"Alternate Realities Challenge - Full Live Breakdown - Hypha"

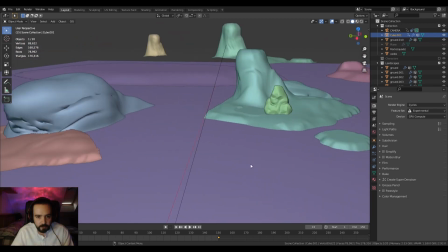4:36 So for this, I just went basically and looked for reference, and
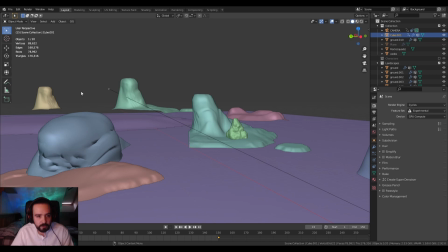4:44 yeah, a lot of Dragon Ball Z have these very tall, like mountainous towers, like almost like you'd find in like the Grand Canyon or something like that,
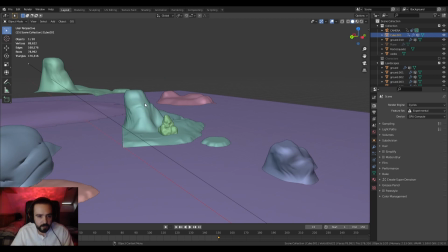4:52 all over the place. So I went with that. I actually ended up finding one.
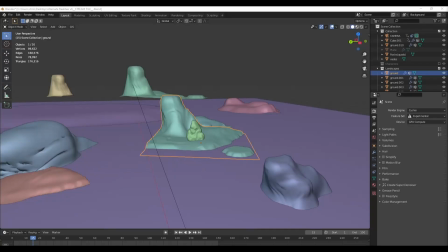4:57 Actually, if I turn my display capture back on, I'll pull up what I found. Just pull a window over here. No one slag me off for using Firefox, please.
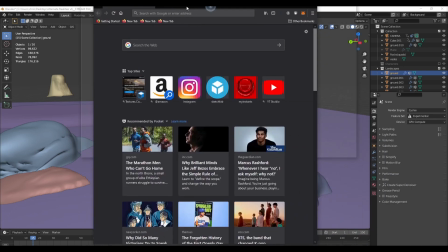5:11 I've been using Firefox for as long as I can remember.
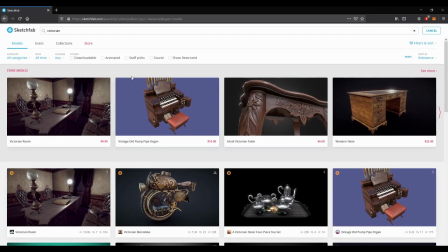5:15 So yeah, my process of finding assets to use is Sketchfab to start off with. So if I go Sketchfab and type in Dragon Ball, let's see what comes up.
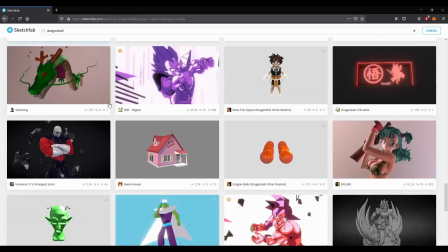5:27 Okay, we got a bunch of stuff here. I was looking more for some landscape assets, something that kind of resembled what I was looking to make.
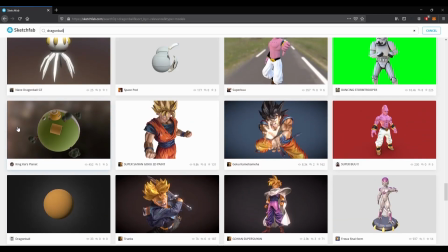5:35 So I could have taken this as well. I ended up making Planet Kai myself.
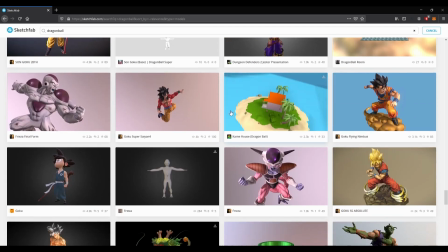5:42 But I was inspired by this in the beginning. I want to have this somewhere in the scene, the Kami house, because it's classic.
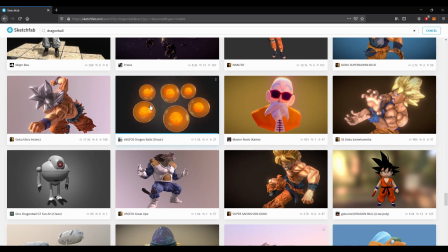5:49 But I had to make a few decisions. I also want to put some Dragon Balls in the scene, but we'll get to that later on.
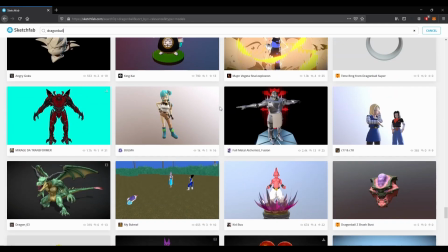5:57 Yeah, so my process was basically, let's see what assets I've got, and then see what I can make out of them.
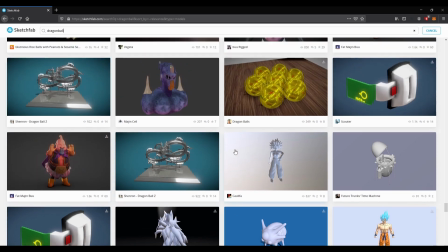6:05 I think a few of the assets, like I took this Majin Buu, there's one of the Beerus models that I got from here.
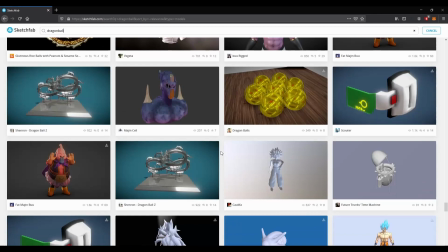6:14 But the models you get from here will be kind of hit and miss on the quality and whether they're going to be animatable or not,
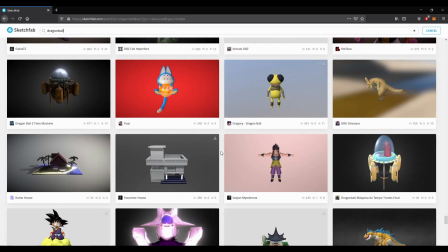6:22 and what level you can animate them to.
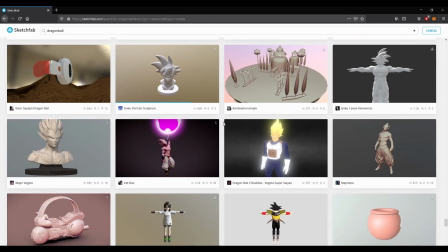6:24 So a lot of the models that I found were actually like static meshes. So like, say the hand here on this one was actually part of the same mesh of the clothing.
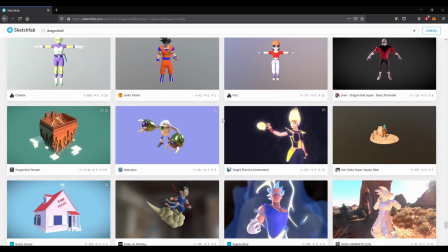6:39 So I don't know. I'm guessing that was for 3D printing or something, but yeah.
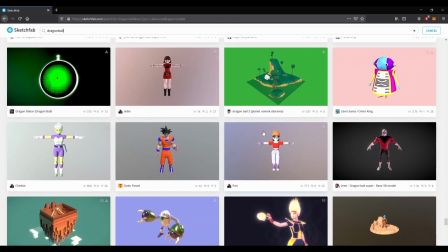6:45 Will this be on YouTube? Yes, it will be on YouTube, Picaro.
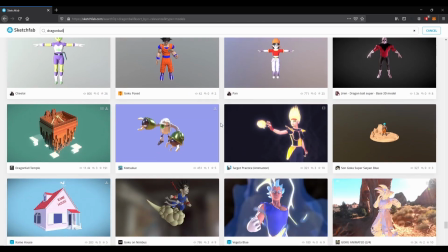6:49 I was going to stream to YouTube today, but I've only just started the account recently and I didn't enable it for streaming, so I have to wait 24 hours.
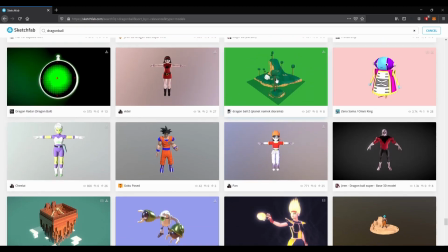6:57 Yeah. So basically this is I found this.
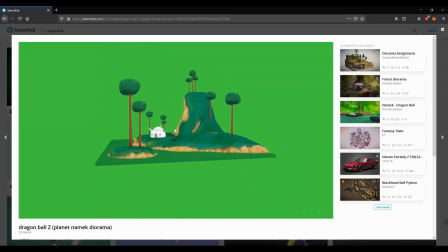7:00 I saw this and I was like, oh, that looks exactly like something out of Dragon Ball Z. It's the wrong planet, but that kind of just makes it an Easter egg.
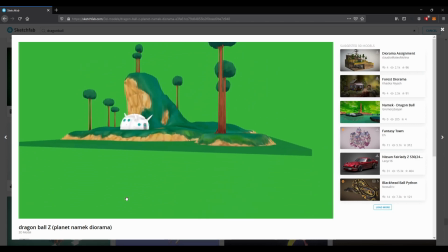7:08 This is from the planet Namek. Doom.
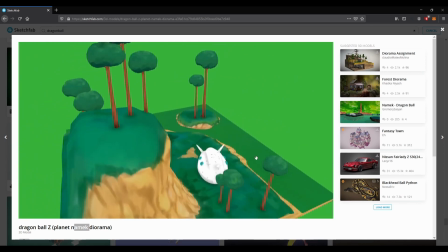7:11 But it's just got this classic Dragon Ball Z feel, so I downloaded this and brought it into Blender.
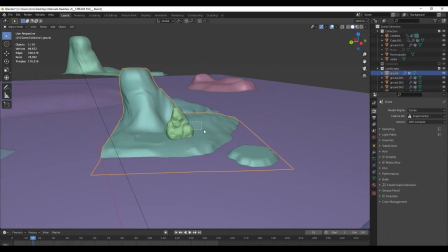7:18 So let's go back to Blender. Yep, you can basically see this is basically the original mesh.
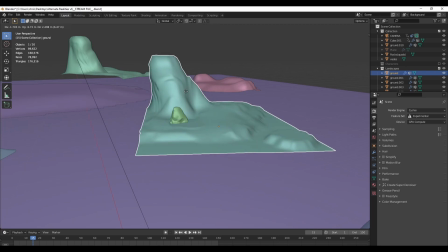7:24 Oh, this one is this is basically the original one, and I just broke it up and
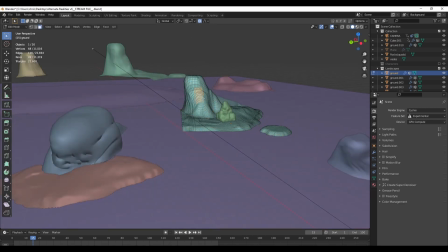7:32 like went into edit mode and grabbed some bits and moved them around with proportional editing, and made a few different iterations of them. Took some other bits and just kind of placed it around.
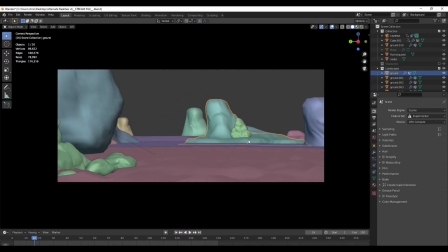7:44 My idea was to create something working with something where you can see the depth.
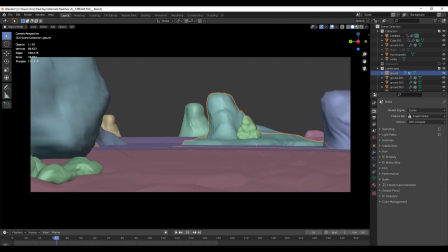7:50 So if I scrub through here, you can see that there's foreground elements, especially if I turn on the particles of this. Oh no, that's grass. Okay, if I turn the rocks on, so now we're getting this like a lot of depth just from here,
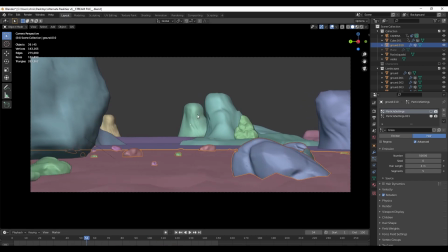8:09 because you can see this moving at a different parallax, this is moving at a different parallax, and so are the rocks here. So you're getting an instant kind of breaking up of the scene. You've almost got like four levels and in the background. So you've kind of got 5 levels.
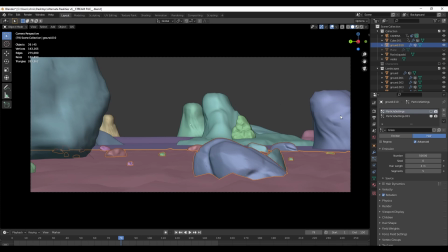8:24 This first level, this bit here, 1, 2, 3, 4, and they all move slightly differently. So it really gives you that feeling of depth, which was something I was really keen to bring into it. I did have another iteration, like something before I decided to do Dragon Ball Z,
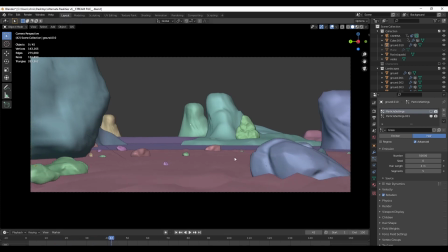8:42 and I had some really close to the camera.